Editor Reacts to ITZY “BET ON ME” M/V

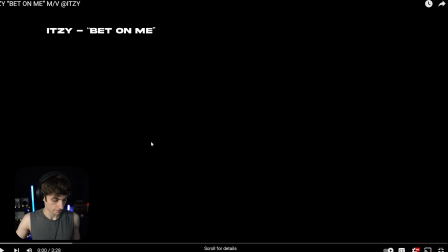All right.
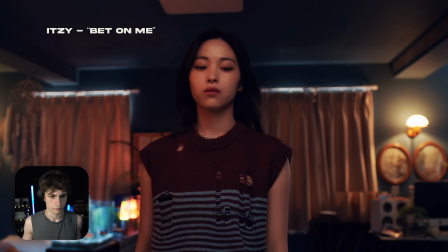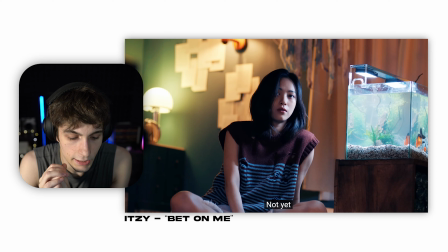Interesting.
나도 잘 알아. 큰 소리 쳐봐도 나에게는 아직은 아무것도 없다는 걸.
This voice.
잠 못 끄는 새벽.
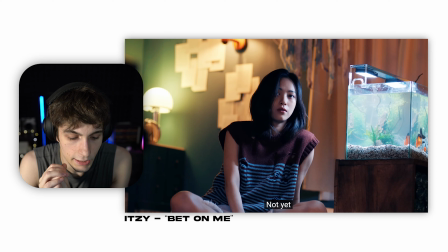I like the introduction a lot so far. I like how we start out like a really slow vibe and then we're just in their bedroom.
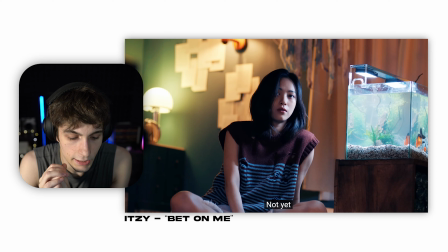No matter how loud I shout, there's nothing in me. That's deep. Let's keep going, see what this, what we got in store for us. I like this song.
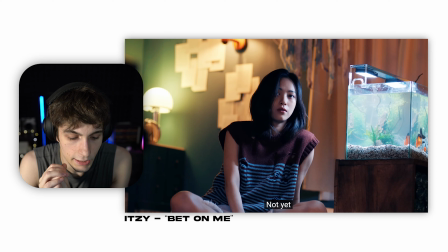Those shots together really go well. We're talking about, I think, a serious topic where it's like there's a lot going on in their heads. They're feeling like either depressed, there's a lot going on in their life, sleepless nights, feeling alone again.
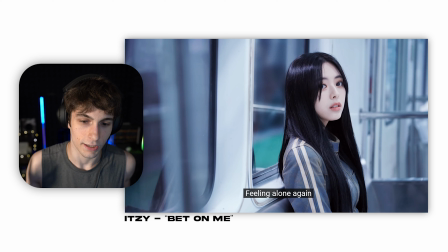And you can tell with the colors. The colors are very like, white is very bland.
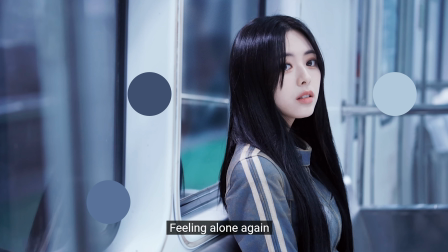It's just like everything is so bland. It's like the same thing, feeling alone again.
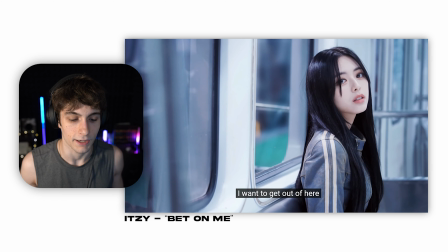It's a reoccurring thing that seems to be happening. I could be wrong, but...
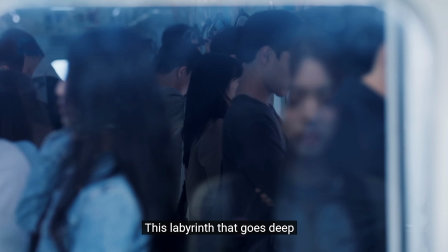But then the shot right here, just of like everyone looking so freaking depressed.
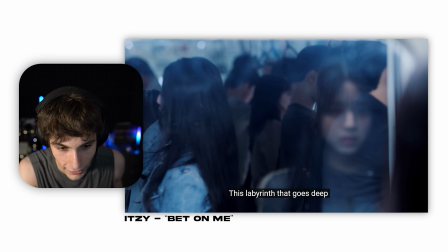I mean, this is me on Monday morning. Like you wake up, you see this, and then you're, dude, you're just depressed. But seriously, those two shots going together go perfect. And then you could see her in the reflection.
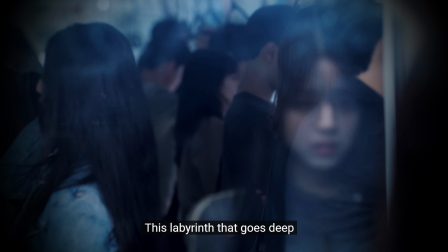That is so good. That's like, that's a part of her. That's how she's feeling.
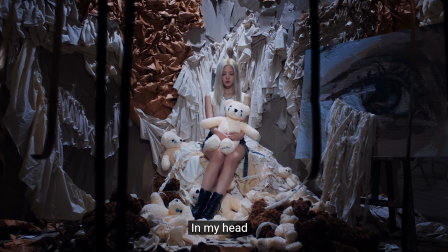Oh, look, and the bear's crying. See, that's so sad.
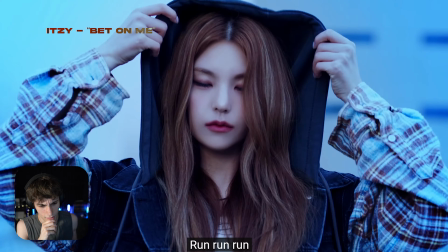Nice hair. I like the vibe of this video too. So what I'm noticing about this video is it's a completely different vibe from Itzy. Itzy usually doesn't have this kind of vibe in their videos. There's no doubt in my mind that Itzy has gotten a lot of hate on specific songs like Sneakers.
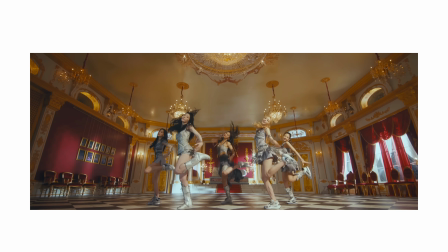They've gotten unnecessary hate, and this is a very unfortunate thing that happens within K-pop industries.
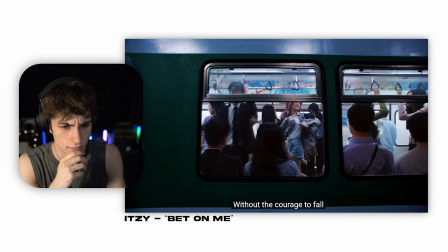Good message. Really good message, Itzy. Not gonna lie, I do this all the time. I'm annoyed, depressed, just run outside. It is the best feeling in the world. Do I believe in me? Self-doubt. Okay. Self-doubt.
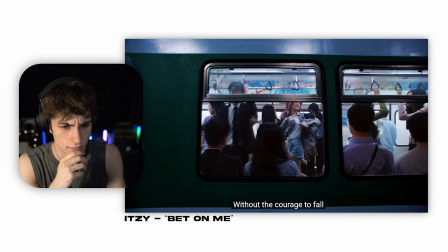Nice camera shots. Nice camera shots, dude. Slow motion.
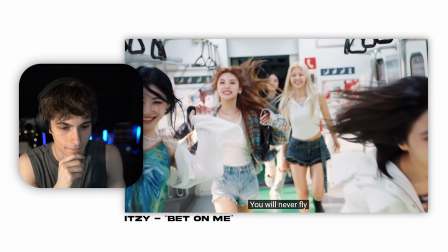I like this. This is good. It's like they're experiencing everything in life. They're just running through all the depression. That's what that shot kind of symbolizes to me or implies to me.
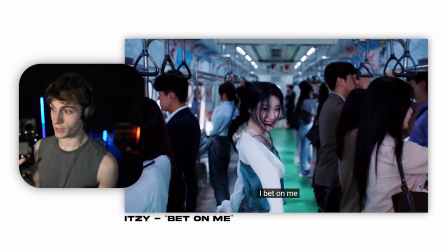Everything is happening. Like all the people had to stay frozen for that shot. So they had to tell the people just stay frozen, don't move. And then it's like they're happy. They're following their dreams, like their dreams at the end of the train.
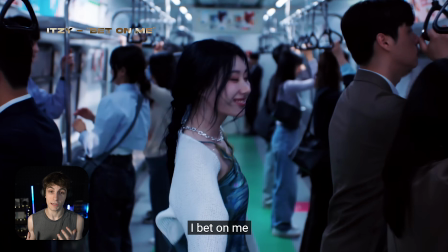It's like a depressing shot, but then it contrasts because they're happy, which is really interesting.
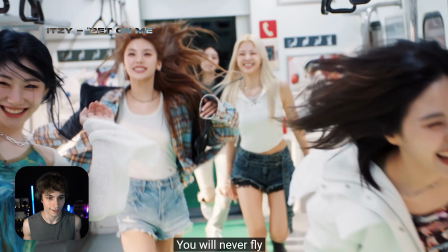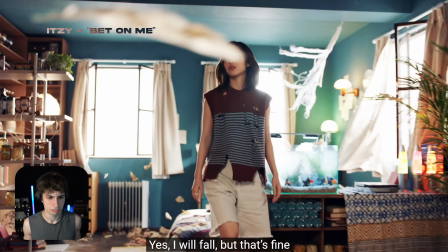Dude, nice. I like that. Okay.
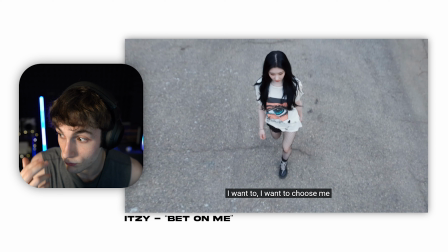All right, let's go, dude. That's some good rapping. What was in the box? We're gonna get to that soon, probably.